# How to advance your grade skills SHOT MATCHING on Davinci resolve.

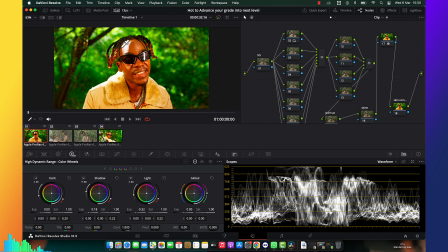So this is the highlights, this is just highlights from this post, so don't worry about it,
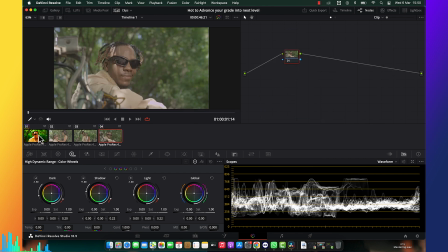we're going to work on that. All right, so I think for there is good in touch.
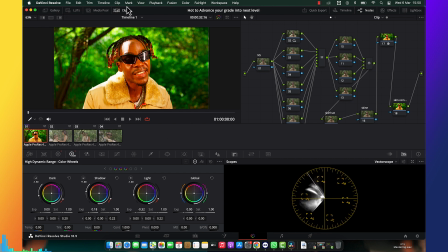So another thing that I'm going to do is just
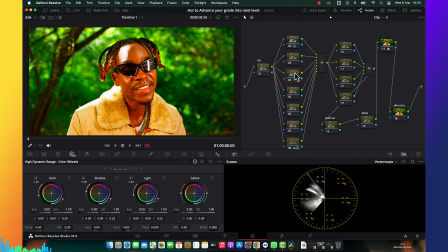I'm going to deal with something like white balance, because the picture looks so much red. So I'm going to reduce by reducing white balance. So I'm going to pull my picture down and take off that magenta, a little bit of magenta.
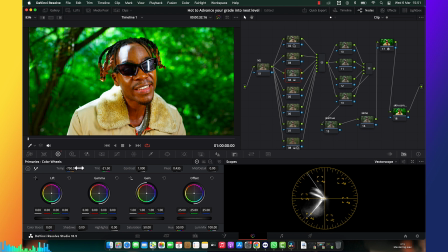So I'm going to pull it everything out like this and this. So yeah, it's looking good. Another thing is the picture is much saturated, so I'm going to reduce
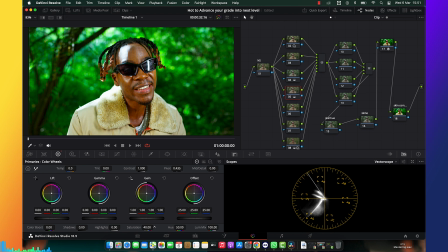saturations slightly, not too much, somewhere around here, and pull back the warm tone a little bit, and just like here.
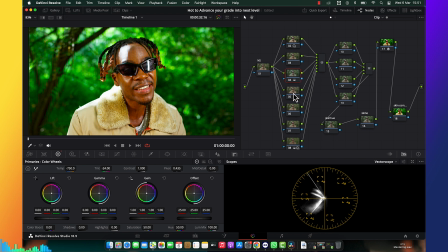So this is about doing a balance from here to here.
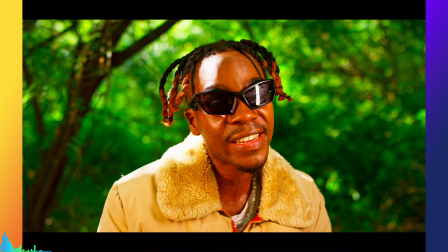You see how much far we're from our images on how it looks in very good.
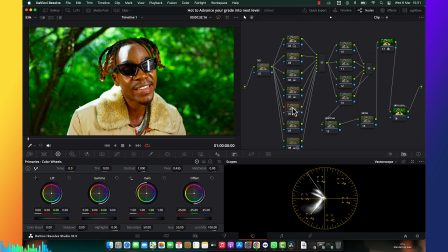All right, so one last thing is I used to do these things. I used to make
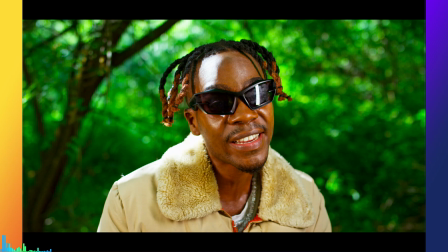contrast pop, but to me I feel like, okay, let me just leave it like that, because when I do a contrast pop,
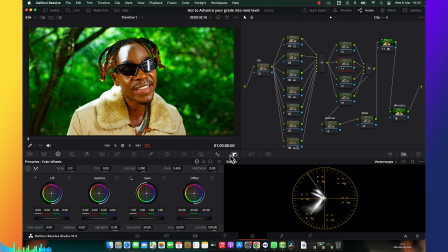it's going to be very strong, which is the thing that I don't want.
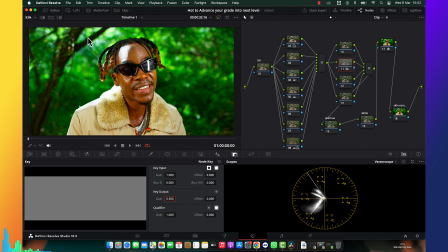So I'm going to put 0.5 because I'm going to use one of my loads packets.
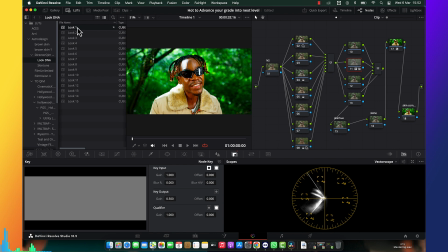So I'm going to use look DNA and choose type of look that I want to use. So I'm going to select any look that I want, like this one. Look 8, things looks good.
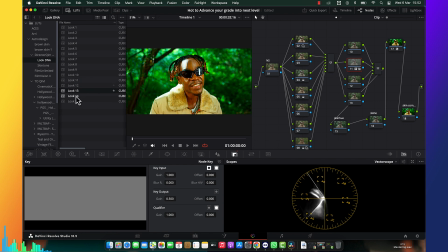Look this, I have a very different look. So you're going to choose one of our looks that is working nice for your image. So to me, I think look 8 is working good, or look 4 also working good.
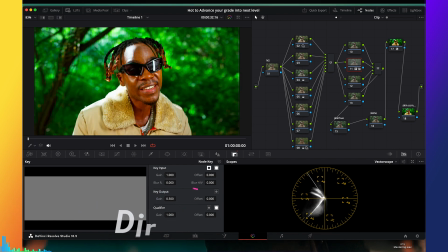Like so I'm working on look 4 is a little bit look neutral,
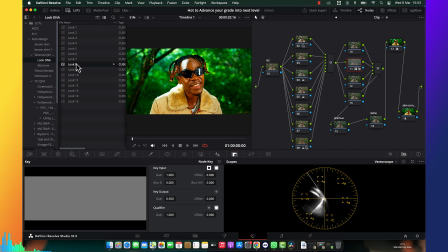but look 8 a little bit look warm, and it looks more warm and musical. It's like music video is working as look 4 that is looking very neutral.
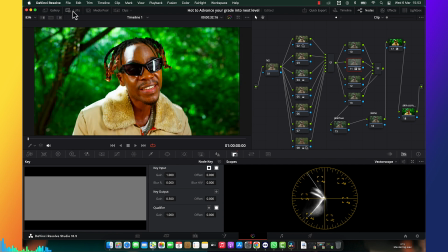So I think I'll go working with this way. This is what this, I love it. All right, so I'm about to see what more I can fix to the image to make it look more beautiful. There is something that I want to do in here to make it look a very good.
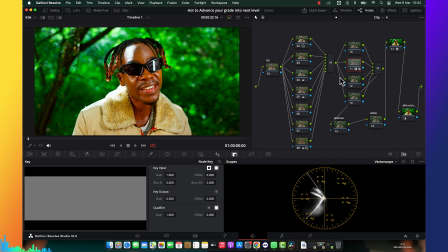One thing, this is because the red camera is this very saturated picture, and it's also very yellowish.
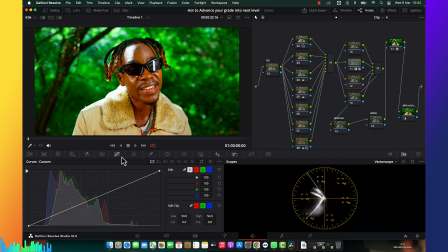So what I'm going to do is just I'm going to use HSL saturation, reduce a little bit of a green and
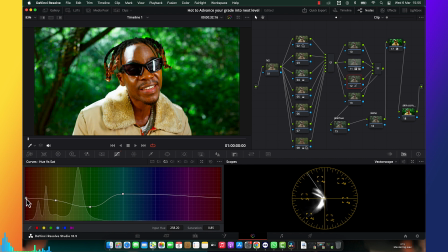yellow tone, as well as red tones like this, and blue like this, so to make it looks a little bit neutral like this. So this is the thing I have to do.
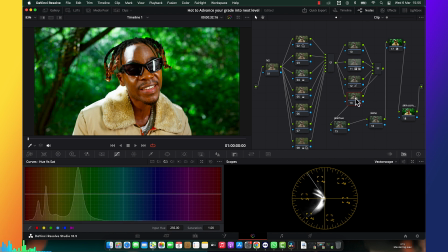All right, so another thing that I can do is like, look, now it looks good.
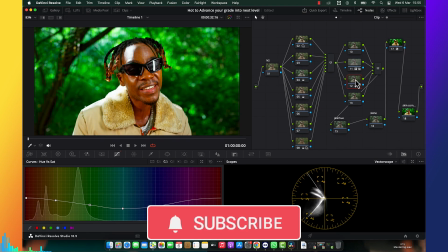Now I can just let me do before and after. You see now it's looking very separated.
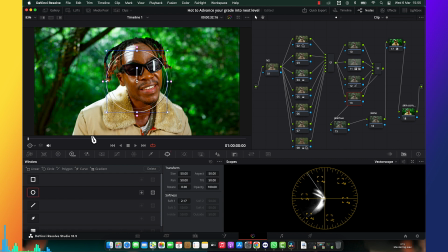So what I can do more is just come here and do some vignettes to pop this guy over here. So I can do so like this, not too much, just lessly, not too much, just very lessly, so
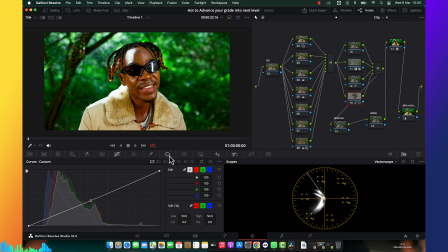to make him pop like this, and come in here and do a vignette.
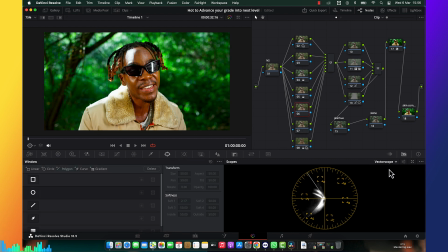All right, so another thing is I jump into here, work again with the
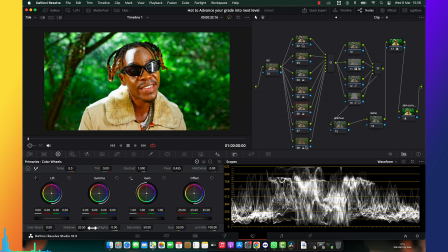contrast issues, so I can pull my image to this spot and reduce the highlights.
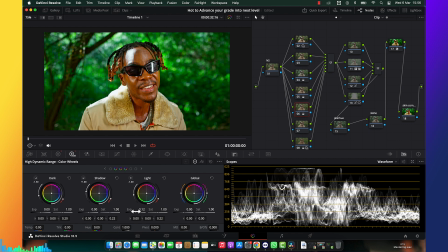This part, like yeah, reduce the highlights and do this tone like that. It's little bit looks washed out. So this is type of contrast that I want to put in.
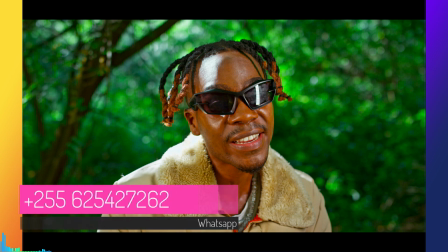You see before, you see after. Before was super contrasted, now it's a little bit calmer.
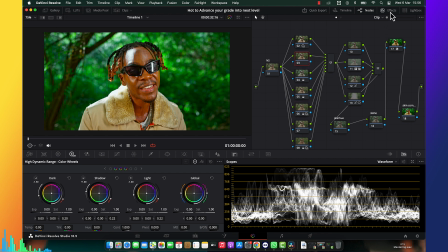But one thing that I can do further is just come in here and do a bit of contrast pop
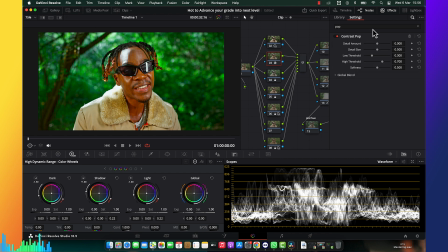like this, because it looks washed out, so I want it to look more details. So I'm going to deal with the contrast pop somewhere around here, play with the threshold, high threshold like here,
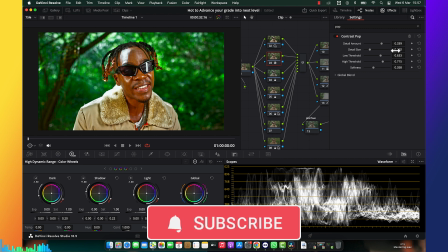reduce, and then reduce the intensity.
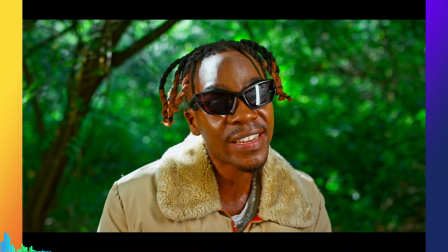Not too much, just very like you see,
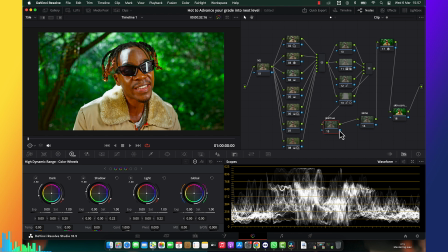just give me a little bit of a detail, and this is what I want. All right, so now let me jump and deal with the skin tone, because I see everything looks final.
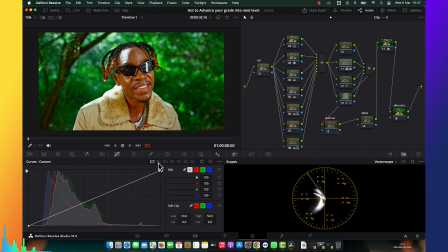So I'm going to deal with the skin tone. So first I'm going to qualify the skin tone like this part, and this is one is look red.
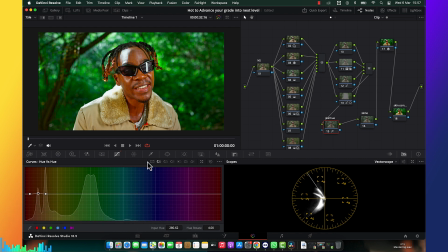It's look, yeah, I want it to be orange, so I put in there. And then I'm coming to this spot and reduce a little bit of our saturations to make it looks
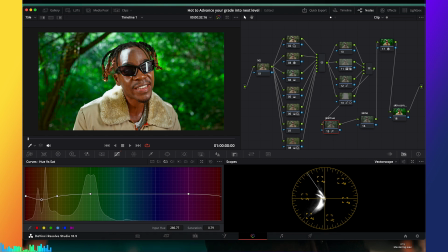clean like this. So this is a very nice skin tone. This is skin tone fixer. I just fixed the skin tones to make it looks natural.
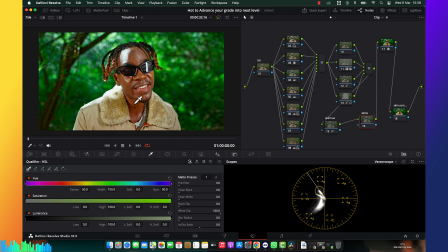And then another thing that I'm going to do is I'm going to qualify the skin tone to modify the skin to put this type of skin that I want to have.
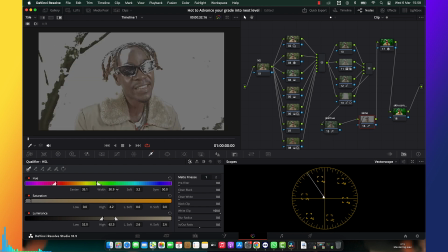So I'm going to do so.
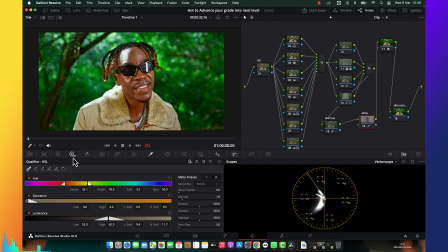Alright, here is I'm about to modify the skin tone, put type of skin that I want.
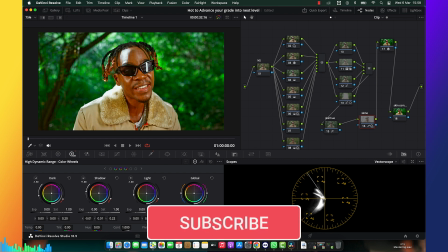So I'm going to put this.
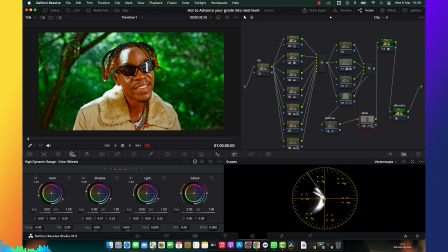You see now how the skin tone is popping. So I'm going to make another note, which is maybe the same note,
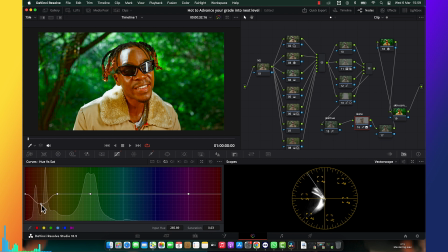and then I'm going to do the same thing, reduce the saturation like this, and do a little bit of
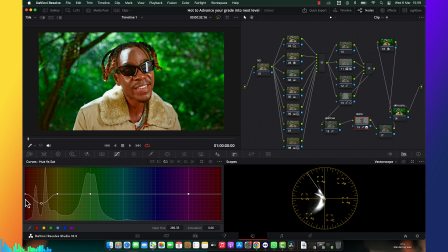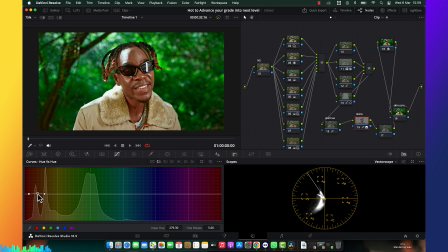this looks so much magenta now. Look, now it's looking
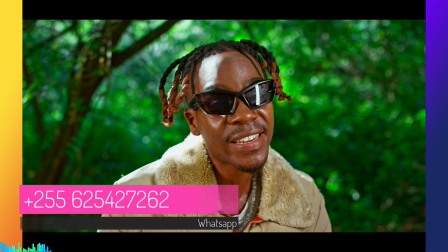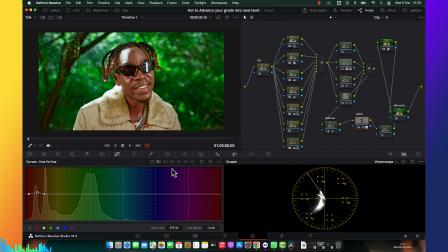it looks so much bright. So I'm going to reset this. My PC is too slow, so now it's looking very yellow.